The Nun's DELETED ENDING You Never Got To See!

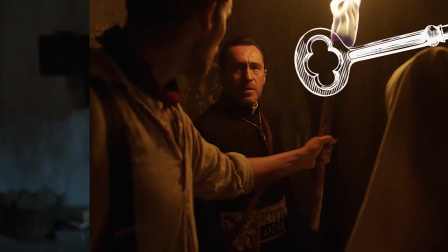[4:10]
In the early 2017 script, the key that Father Burke discovers on Sister Victoria's dead body was a holy relic that gave protection against Valak's influence. The key literally shone a protective light that Irene, Burke and Frenchie had to remain within in order to stay protected as they descended through the Abbey to find the gateway to Hell.
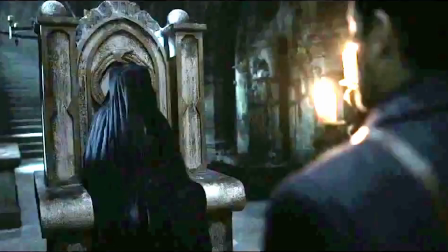[4:29]
The original script also tells us how in the past the abbess had tried to close the portal
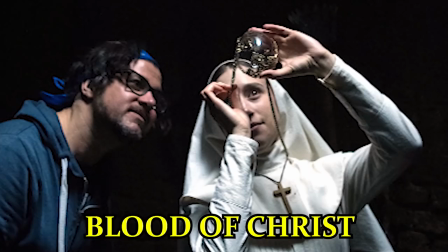[4:34]
without the key's protection and ended up dead and under the demonic influence of Valak.
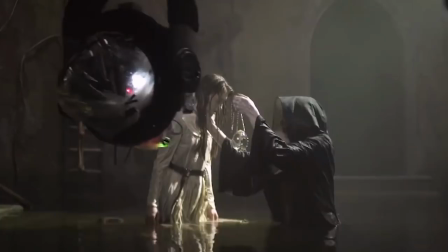[4:39]
An interesting addition to the final movie, which wasn't in the original script, is the use of the blood of Christ to send Valak back to Hell.
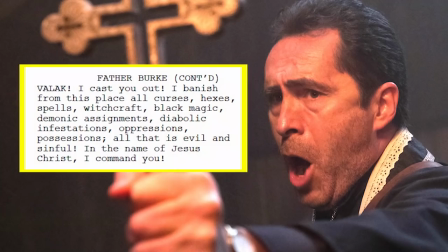[4:46]
In the original story, the demon's defeat didn't feature any holy blood.
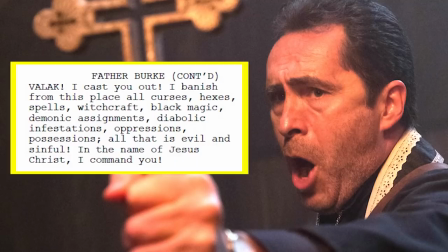[4:51]
Instead, it involved Father Burke using Valak's name to gain dominion over him and send him back
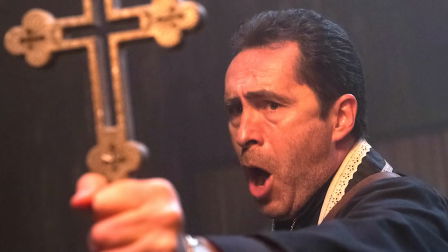[4:56]
to Hell in a very similar way to how Lorraine cast the demon back at the end of The Conjuring 2.
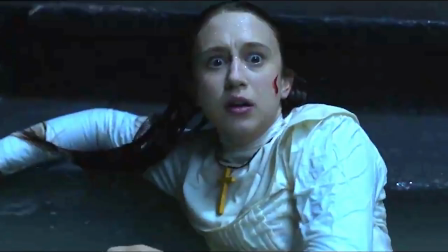[5:01]
The thing with that choice is that it may have felt too repetitive, whereas having Irene spit holy blood all over Valak instead was a nice tie-in
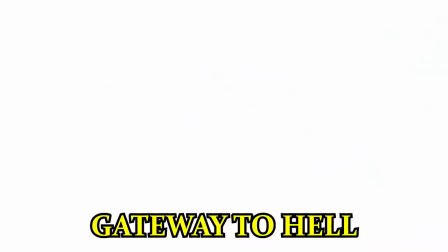[5:08]
with how the locals in the village always spat whenever the Abbey was mentioned in order to ward off evil.
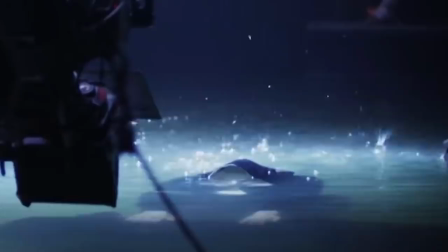[5:14]
Another addition to the final movie was director Corin Hardy's decision to cover the gateway to Hell with a pool of water.
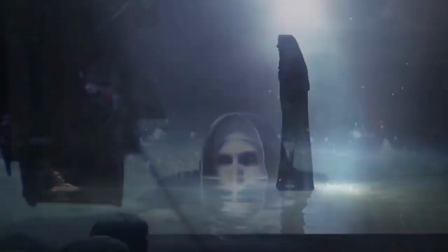[5:20]
Hardy wanted to add a layer of water to give a sense of having to pass through a transformational layer between the two worlds.
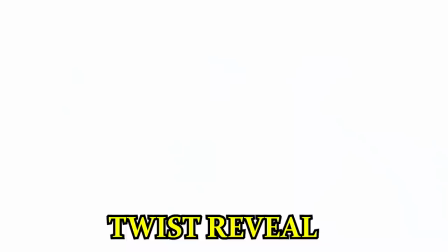[5:27]
It was an interesting change and resulted in some very atmospheric and creepy scenes such as Valak walking on water.
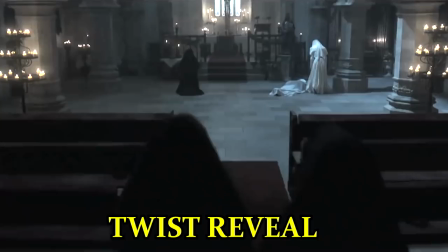[5:33]
The twist that the Abbey's nuns were dead all along is only revealed in the visually impressive scene in the
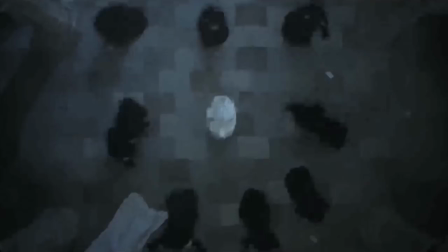[5:38]
chapel where Irene keeps a prayer vigil with a group of nuns in order to hold back Valak.
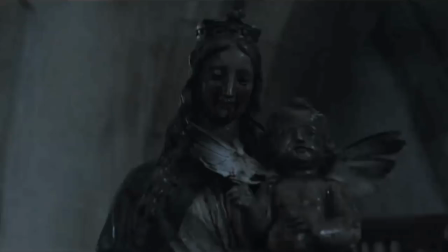[5:43]
In the original script, the reveal is not quite as spectacular although the twist is probably clearer.
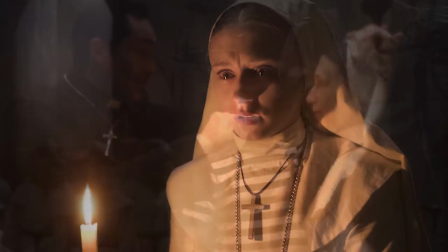[5:49]
The scene simply involves Irene talking to several nuns in the room, after which Frenchie and Burke arrive and Irene discovers nobody was actually there with her.
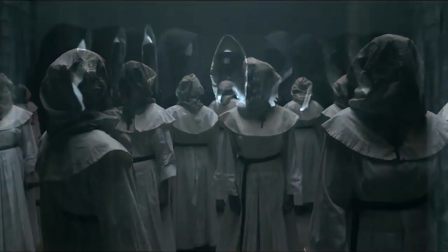[5:57]
There were also additional scenes where Irene, Burke, and Frenchie discovered the bodies of dead tortured nuns as they descended deeper into the Abbey,
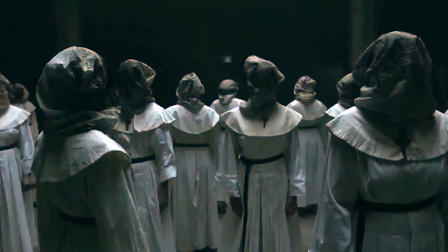[6:05]
which would have been more obvious evidence than we get in the final film that all the nuns had been killed before Irene and Burke arrived.
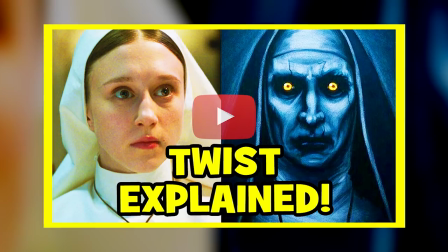[6:11]
By the way, if you're interested in learning more about exactly how the twist worked and how it was foreshadowed, check out my Twist and Ending Explained video.
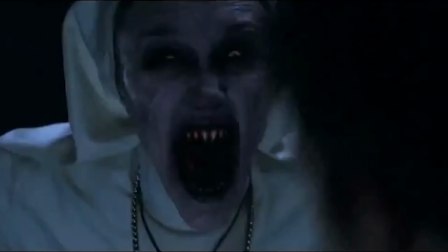[6:19]
Another major change for Irene's story in the movie was that she was never possessed by Valak during the final fight and, at the end,
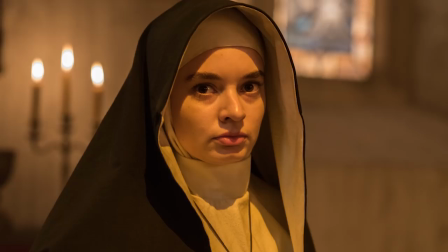[6:26]
she decides to stay on by herself at the Abbey with the intention of rebuilding it. And she even dons a black habit previously worn by one of the dead nuns.
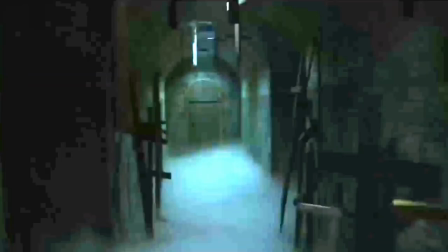[6:35]
To be honest, this ending for Irene would have felt really creepy as the thought of her staying there with the portal to hell just underneath the abbey while she wears a dead nun's habit gives me the chills.
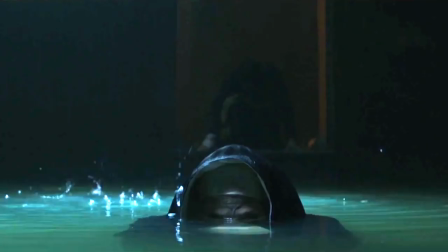[6:45]
So, what do you think about the alternate endings and the changes from the original screenplay? Do you think they would have improved the final film or do you prefer what you saw on screen?
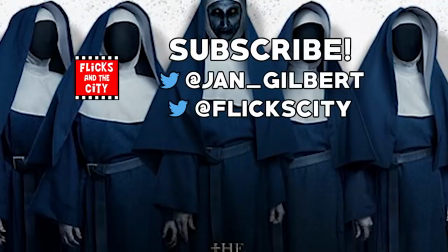[6:53]
Leave your thoughts in the comments below. Tap left to check out some freakishly creepy things you missed and secrets about the nun or tap right for more horror movie deleted scenes, including A Quiet Place and It.
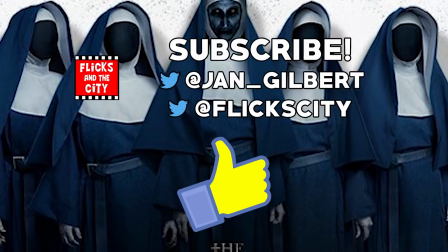[7:04]
If you enjoyed this video, don't forget to leave a thumbs up! And a share would be hugely appreciated too! Thanks for watching and see you next time! Yippee-ki-yay, movie lovers!